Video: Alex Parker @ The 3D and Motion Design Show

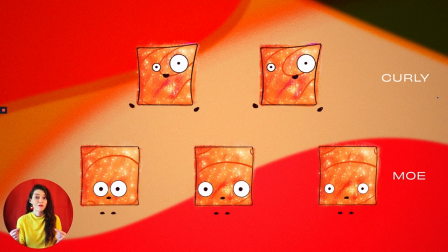[19:03]
So with these characters, we wanted to make sure and differentiate them right off the bat as much as possible, especially given how similar their builds are by default. and so given that we have two square pieces of cereal that both have two eyes and a mouth and two feet to work with,
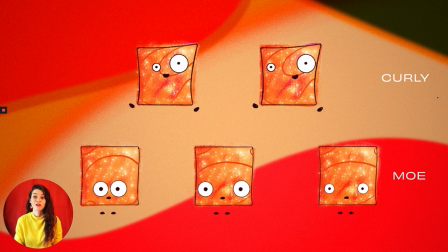[19:20]
we took every step we could to make sure they were as different as possible through our character design phase and so we named them Curly and Mo. Mo is our much more reserved character and so we started with him making him as essentially basic as possible and so what shape is more basic than a square?
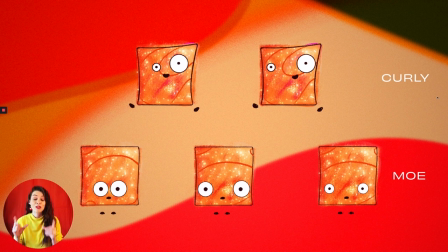[19:37]
We made sure to keep his body language as much of a square at all times, as much as possible. We also made sure to keep him as symmetrical as possible because when you've got a very symmetrical character juxtaposed against a very irregular character, that was a cue that we wanted to pull on as well.
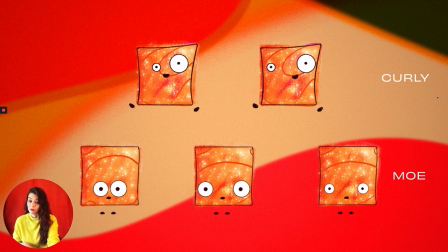[19:56]
And so we made sure to keep, in these sketches, we were playing with the difference in expression between his eyes being further and further apart, conveying the element of kind of surprise or an amusement with those character cues.
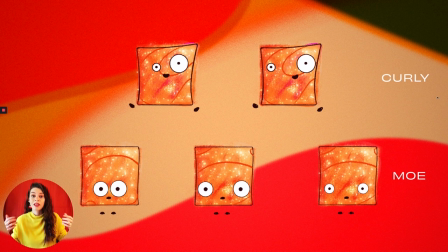[20:10]
But in the final short, what we ended up doing was in efforts to keep him as symmetrical and therefore as boring as possible, we ended up keeping his eyes at the exact center of his face. His pupils were always exactly centered, the exact same size, and his eyelids were usually also brought down to the halfway point.
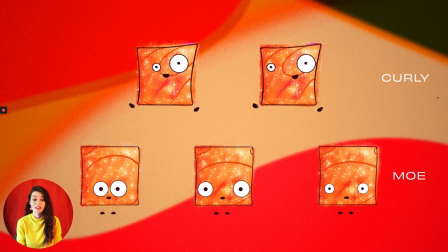[20:28]
So his eyes were always half closed to convey this really unamused feeling in this character, as opposed to his counterpart, Curly, where we tried to make sure that his eyes were never quite on the same plane, they were always a slightly different size, his pupils were also a slightly different size, and we tried to stretch that body language as much as possible where we could.
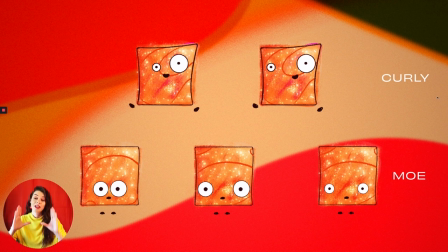[20:47]
So whereas Mo's character was pretty rigid and kind of respected the square boundaries of that body shape, we made sure that Curly's character was always twisting and stretching where he could to convey that kind of zany character trait through his actual body shape we also had the mouths to work with these mouths
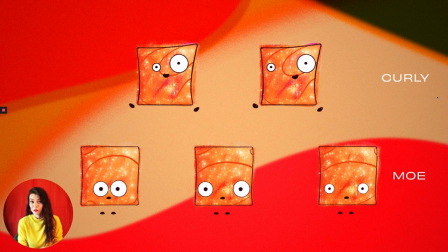[21:06]
were rigged to where they could slide all across the face and so with mo's character we kept that mouth pretty stationary it doesn't really move or emote until that final last punchline scene where it gets really really large whereas curly's character we were able to slide that mouth all across the face give
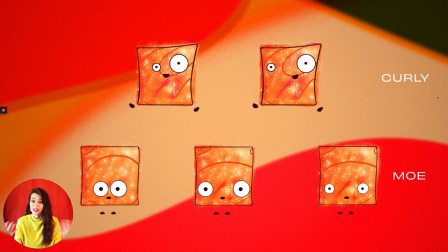[21:23]
it a lot of different amoebic shapes and then that all leads to the final detail that they shared was the swirl pattern and so we treated the swirl pattern on these characters kind of as a fingerprint with each character having their own swirl pattern their own fingerprint and trying to convey little personality
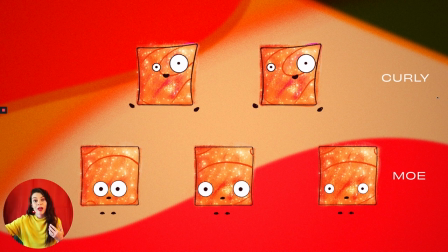[21:39]
details through that swirl pattern and so with curly swirl pattern we made it kind of as zany as possible and made a lot of really just emotive expressive swirls while at the same time trying to make sure we weren't distracting the audience from being able to read his facial expressions.
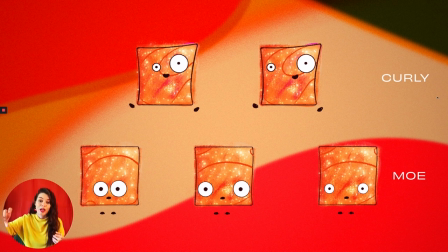[21:56]
So that was a balance that we had to play with. But that swirl pattern was very different from Moe's where we tried to keep it a lot more reserved. There's not a lot of these big expressive curls. They're more of these kind of just broad straighter lines tucked in the corners.
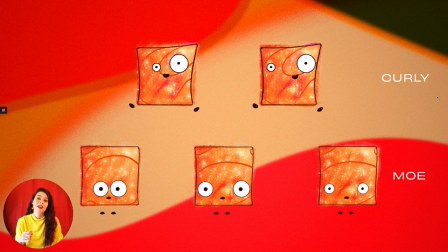[22:10]
And in the final swirl pattern, we ended up giving him almost like a unique combination between like a unibrow and a bad dad haircut was kind of his swirl to kind of convey both a furrowed brow and just kind of this unamused expression through a subtle swirl pattern across his face.
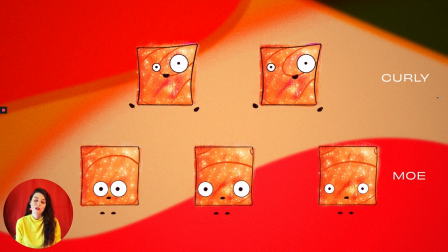[22:30]
So those were the character traits that we were able to embed in these characters from the get-go that kind of led us to our final result.
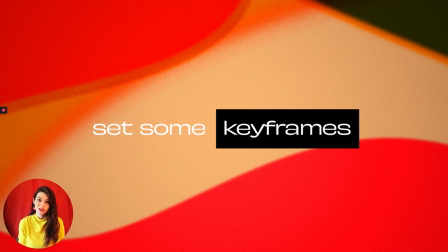[22:40]
So now that we've defined our characters, we know what story they're telling, and we've designed them consciously to tell that story. Let's get into the good stuff and start setting some keyframes so we can animate these characters. So what we're going to do next is we're going to hop into Cinema 4D and first take a look at how we
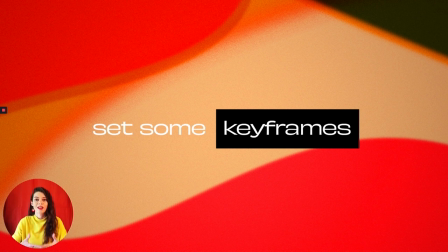[22:56]
use Cinema 4D's tool set to pull off this unique stylized character animation for the Cinnamon Toast Crunch short.
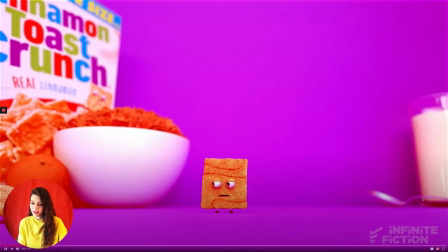[23:01]
So if we look at this scene specifically here, you'll see that we've got this character kind of pancake flopping their way across the stage, right, from left to right.